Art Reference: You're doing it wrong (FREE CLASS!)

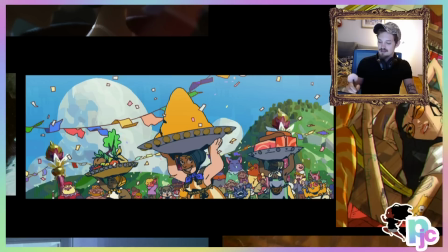(4:09)
There's a relationship that I feel here within these characters, and there's a party going on. There's a vibe, alright?
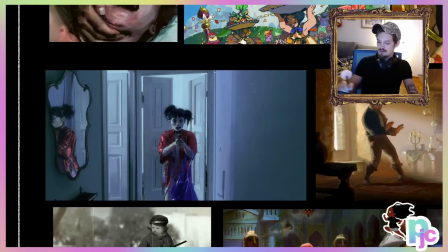(4:14)
I consider that a relationship. I consider this one a relationship because there's a moment happening there.
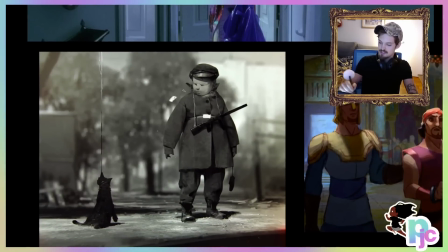(4:19)
There's a huge relationship between these two. Whatever the heck is going on there, that's kind of creepy.
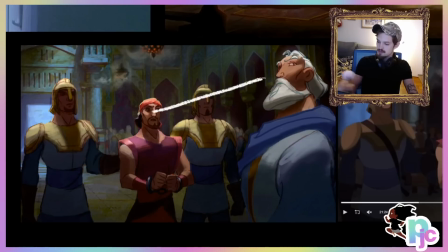(4:24)
There's a massive relationship between these eyes moving here, and this guy's looking off screen.
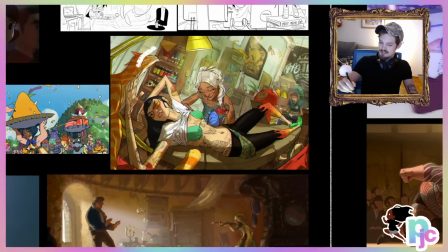(4:28)
Boom, relationship. Touch, hands touching, this cat right here, petting, hand on cat, you know, that's a relationship.
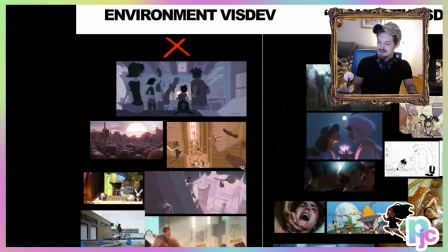(4:34)
Alright, so let's slide over here to environmental visual development. This is exactly what I don't want us to do. My recording equipment broke down, alright?
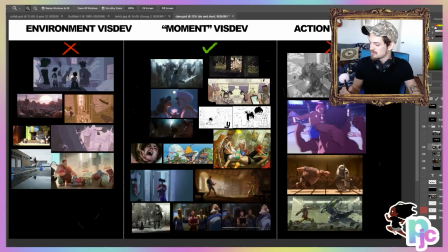(4:42)
But I'm going to redo the whole thing. I don't even care. I love you too much. Okay, so this is exactly what we don't want to do, right?
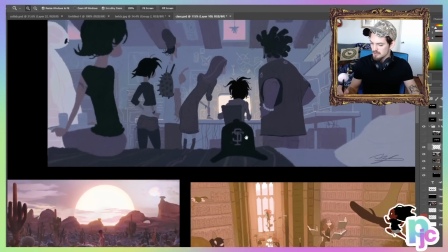(4:47)
Alright, so granted there's a lot of story stuff happening in here, but there's not really like any clear relationships.
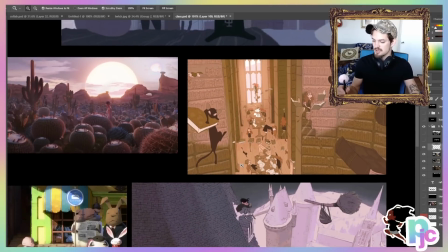(4:51)
Basically, like if you were to jump into one of these shots without any context, how are we going to get hooked in there?
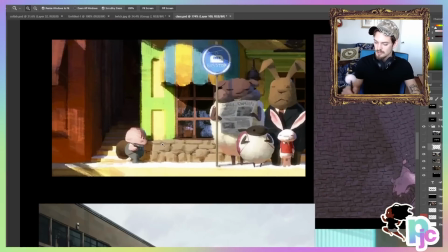(4:56)
And there's not that many relationships going on in here. I mean, there are some a little bit, you know, a little bit what's going on, but not enough.
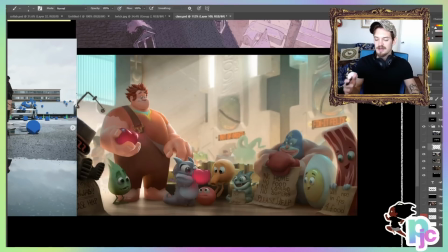(5:02)
Alright, so some type of visual development is specifically used for lighting and texture and stuff like that, so we can see what one of these scenes looks like. We can hand this off to a 3D artist, and they can kind of recreate this scene. That's not what we're trying to do necessarily right now.
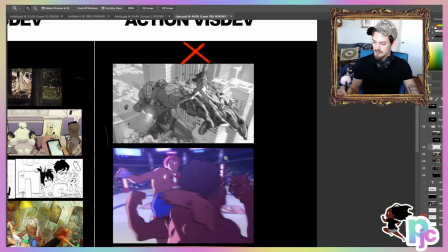(5:15)
We're trying to create a story moment, alright? Let's slide over here to action visual development. Joaquin Dos Santos, crazy artist that I learned from, amazing fight shots,
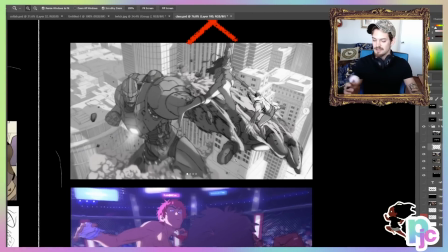(5:23)
but there's a little bit too much like dynamic stuff in here, a little bit, that's like a whole different class, so we're not going to jump into that right now.
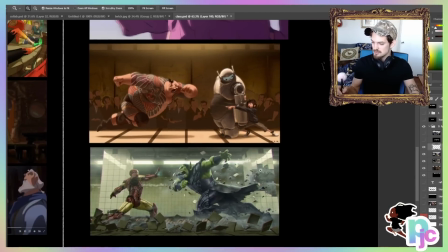(5:30)
Ryan Lang, some amazing shots here too, but forget about it, alright? Don't even think about it, alright?
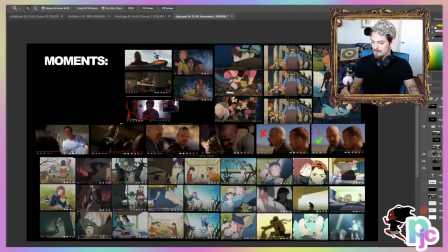(5:34)
That's a whole nother class. Look at this huge page. Alright, I'm about to show you this massive page full of moments that I gathered.
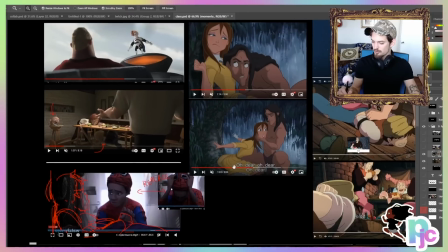(5:40)
Took me a long time. Enjoy. Alright, I'm not going to go through all these, but look, there's relationships everywhere, alright?
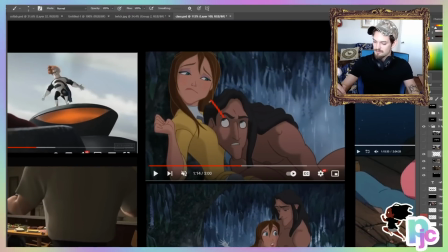(5:45)
The eye contact, I'm going to give you this page so you can take a look at these yourself.
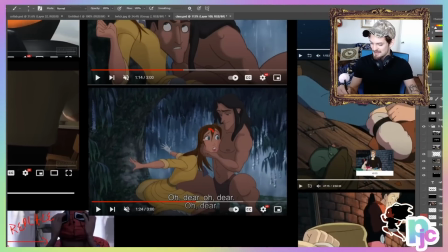(5:48)
The eye contact, the head contact, the dad in the foreground here with the mom looking up here.
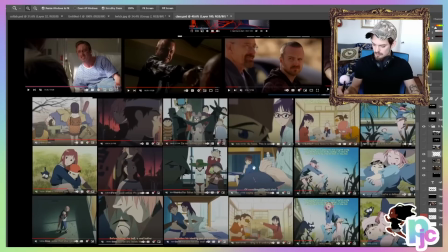(5:55)
There's a situation, alright? That's what this is all about, is having a situation. So I gathered these from my favorite animations and favorite live action, and I want you to do the same thing.
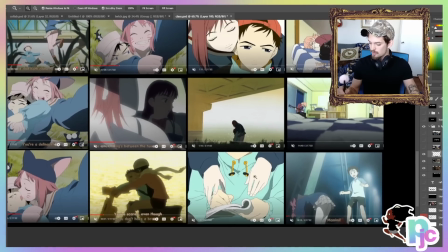(6:03)
We're going to go over that in a minute. FLCL, every single one of these is a good moment. Look at the relationships here.
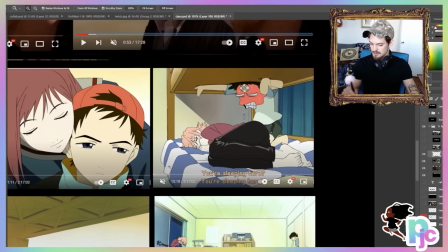(6:09)
There's so many really, really cool moments here. I love this. All right, but I'm gonna ask you a question real quick.
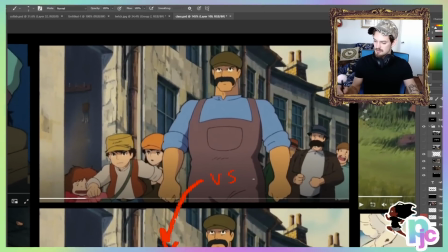(6:14)
All right, let's see if you can use your noggin. This is a great shot. All right, but what's the difference between that shot and this shot?
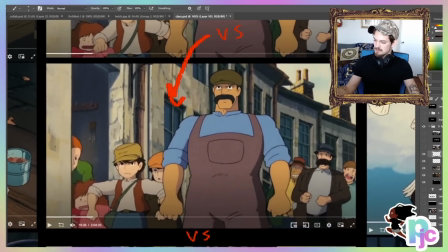(6:20)
Oh, boom! You see it, right? Let's see it again. First, second.
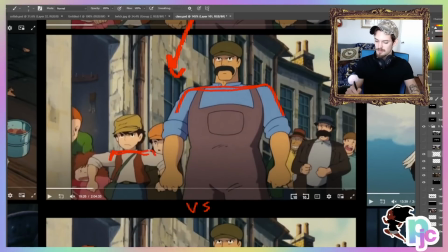(6:25)
It's this right here, these shoulders. Boom. And now his shoulders are up. It's kind of like the relationship of, he's not really his dad, but he's his father figure, right? That's the dad, that's the son. This is the relationship within the situation. That's a pretty cool shot, right?
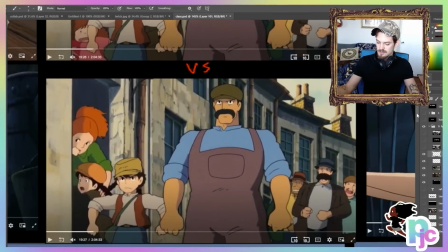(6:38)
But let's go down to the last shot. All right, here's a different version of that shot. What's the difference between that one and this one right here?
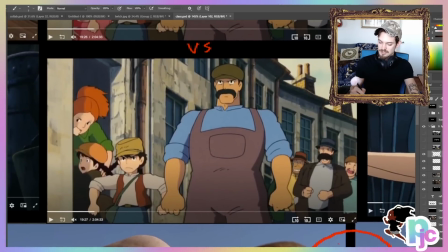(6:45)
Can you see it? All right, the difference is that in this one, you got the two dudes standing here like this, father and son figures,
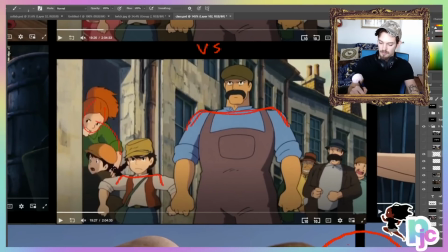(6:53)
and then boom, back here you got the mom pulling the daughter figure into the house.
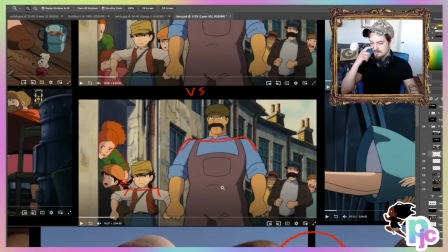(6:58)
That's a really cool shot. All right, that has a lot of subtext and stuff to it. All right, this is a pretty good shot right here, right?
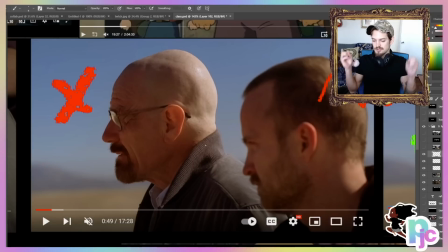(7:04)
There's something going on here, but we don't quite know what it is. If we were to jump into this shot, it's like, oh, these two dudes are looking out into the desert. Oh, that's really cool and edgy, right? Wrong. That's stupid. This, what's the difference here?
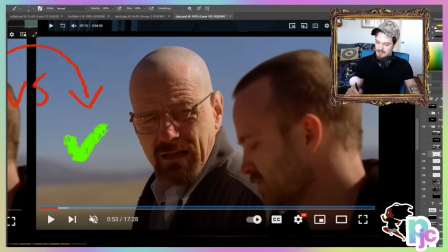(7:16)
Boom, this shot has a little bit more context. The look on his face is giving us a little bit of something, and he's looking over here at Jesse.
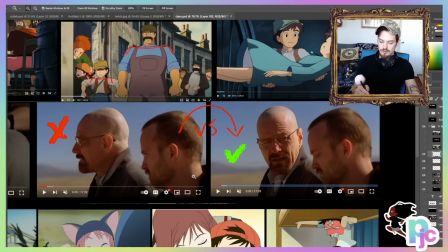(7:24)
So basically, whenever you're going to be going through and selecting your own shots, don't do this one on the left, do the one on the right. All right, look for a little bit of subtext to what's happening.
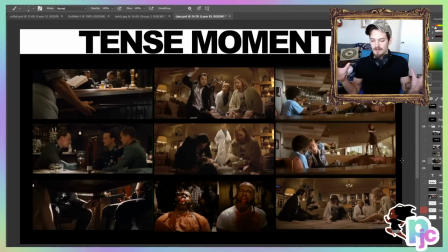(7:32)
Okay, so the first thing I did was gather all my favorite moments from my favorite films and stuff. I'm not going out and getting something from like some kind of silly, wacky Barbie Polly Pocket thing. Oh, this is all from Tarantino, right?
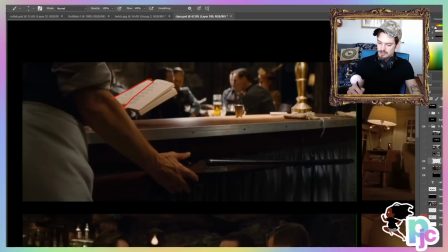(7:42)
Look, okay, so I want to point out something here is called contrast within a shot. All right, and Tarantino does this amazing.
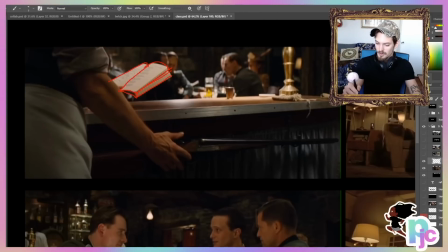(7:48)
And he also says, all right, a lot. So there's a book right here. Ooh, nice and chill, reading a book, you know.
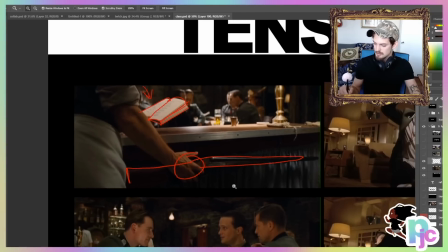(7:54)
Boom, hand on shotgun relationship right there. Let's go to a different shot, and we're going to come back to that idea.
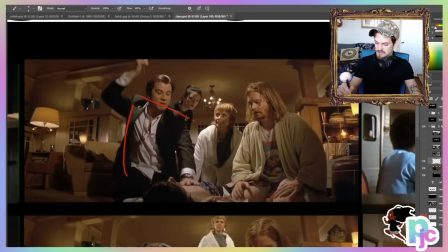(7:59)
This is a really cool shot, okay? This is very tense moment, holding this chick down. If we were to come into this scene and not knowing anything about this, we should be immediately going like, oh, like what's happening here, right? Without any context to it. He's looking down here, he's looking down here, needles poking down. She's looking down here, and then she's looking over here at him. That's a really cool shot.
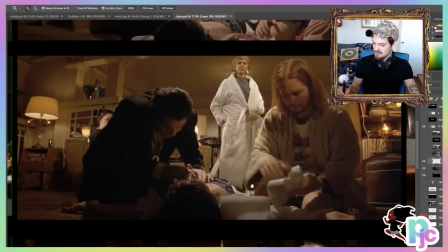(8:19)
But what is a shot that I like better is this one right here, because this is a Tarantino-esque style.
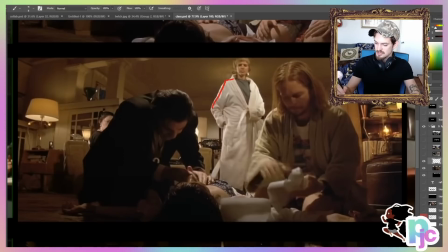(8:24)
The idea of this is the contrast. Over here you've got this slick robe. She's putting on a robe, nice and calm and chill, contrasted to, and look at her face, she's just chilling, right?
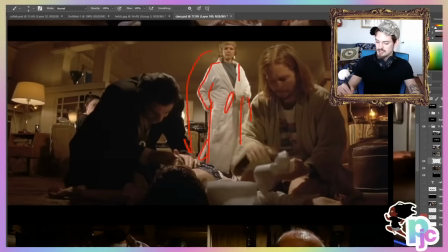(8:34)
She's just like, what the heck is going on? Contrasted to dead girl in the middle of the floor, right?
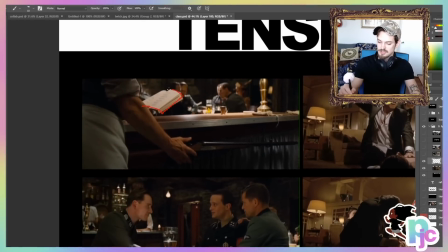(8:38)
What the heck is going on? Same thing with the gun over here. You've got the contrast of reading this book, everything's nice and calm, hand on gun, there's something happening here.
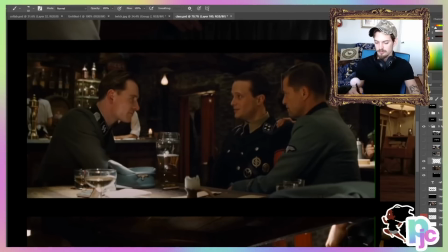(8:46)
All right, so let me just hint at another little trick right here. So this shot's really cool, right? There's not too much happening. They're kind of looking at each other, and we're like, something's going on. We don't quite know. What we don't notice is this hand down here under the table.
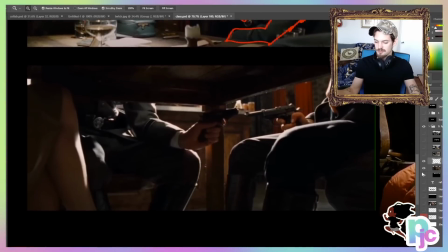(8:58)
And now if we scroll down, boom, this is the other shot. So this doesn't mean we have to do two separate shots. What we could do is combine these shots, bring the camera a little bit lower so we can see underneath the table and over the table.
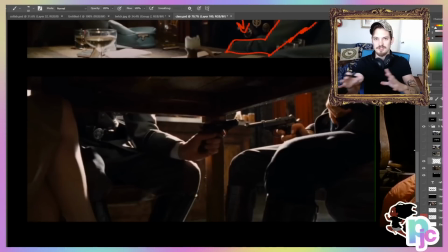(9:09)
So don't get stuck thinking you have to do one specific thing, you know. Be inventive. Be inventive.
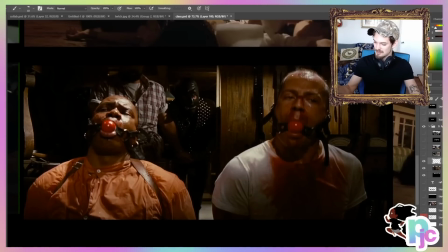(9:14)
This is a great shot. I just love this so much. He's just like, no context here. These guys got the sex balls in their mouth. This dude's over here. His face is cut off. bringing in this what the heck is going on.
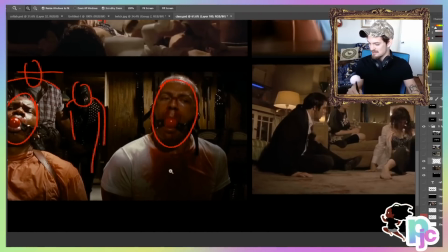(9:25)
You know, that's the vibe to it.
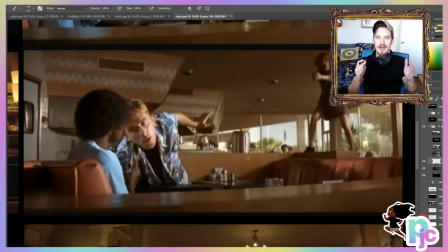(9:27)
So what I'm trying to say is there's multiple shots that might inspire you, but you have to edit it down to the shot that you find most interesting.
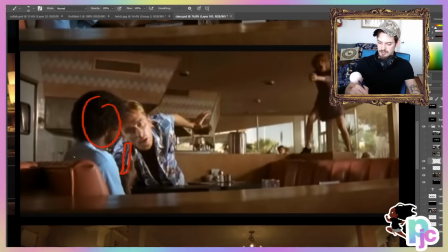(9:34)
So let me show you one more example. This one right here, Samuel Jackson's chilling, you know, kind of have that contrast to that, pulls this guy in with a gun to his face. This woman back here's pointed at him. Kind of an interesting shot, right? Let's go to this one. Boom.
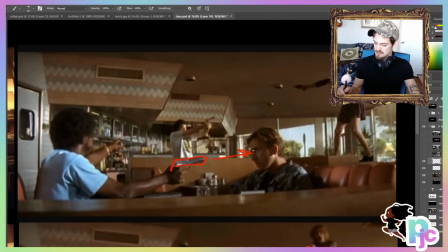(9:48)
Samuel Jackson's pointing a gun right at this dude's face. He's looking back at Sam. He's pointing over here at this guy, and he's pointing a gun at her. She's pointing a gun at him, and she's pointing back over here at Sam.
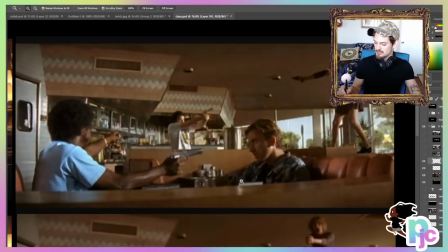(9:58)
It's an amazing shot. There's so much you can do with a shot like that.
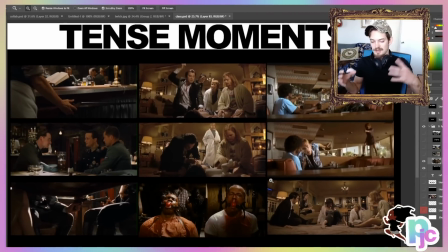(10:02)
So the whole thing is, right, like if you can create a moment like this that kind of encapsulates your whole story, then you should be golden.
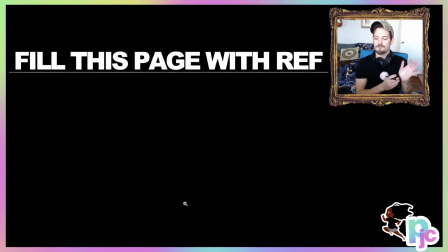(10:09)
All right, so with that being said, fill this page with reference. I'm going to give you the Photoshop for this file, and I want you to fill this flipping page up with as many screenshots, screen captures as you can. Don't just choose random moments, right? You want to say, what was the point when I like my jaw dropped watching something,
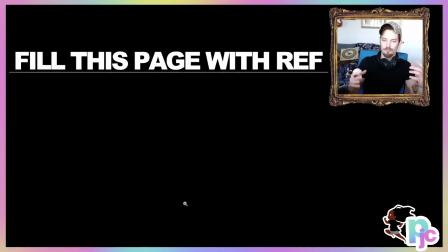(10:25)
or I really just like fell in love with these two characters when they had this moment. Really try to be choosy and go through and just choose a bunch of different ones.
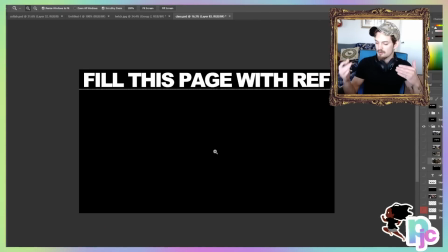(10:33)
All right, but let's try not to do action, all right? Let's try to keep it with moment, you know, eye contact or a moment with a person within themselves, you know.
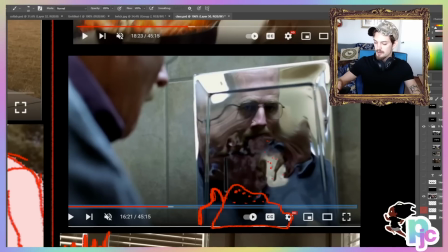(10:40)
Just a quick example of that is Walter White right here. He's having a moment with himself. So that's a relationship in itself. It doesn't have to be two people. It can be it's like, what's the significance and what's the context behind this? And if you know the significance and context, then that's all that should matter.
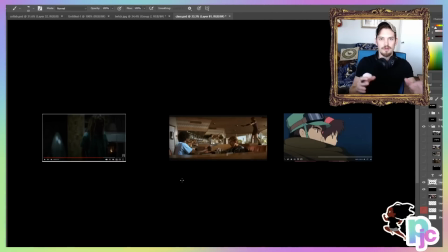(10:58)
And so just to give you a little heads up, what we're going to be doing later is picking 3 of our favorite shots, and then we're going to basically be recreating those with our own story. It's going to be fun. You're going to be working on your project. I'm going to be working on my project. It's all going to be
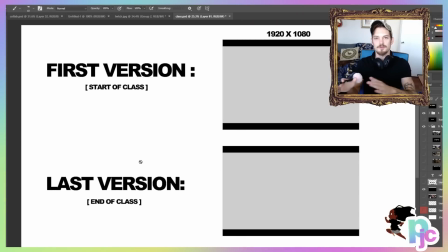(11:10)
good. So again, your homework, do your first version, do your first pass right out of your top of your noggin imagination. Then we're going to compare it to the end of the class. And then your second piece of homework is fill this flipping page up with reference.
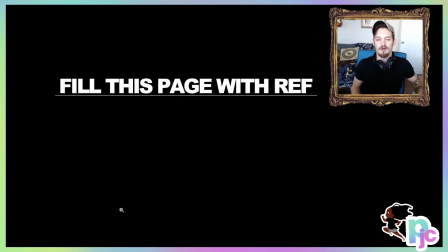(11:21)
All right, fill her up, and I'll see you next time.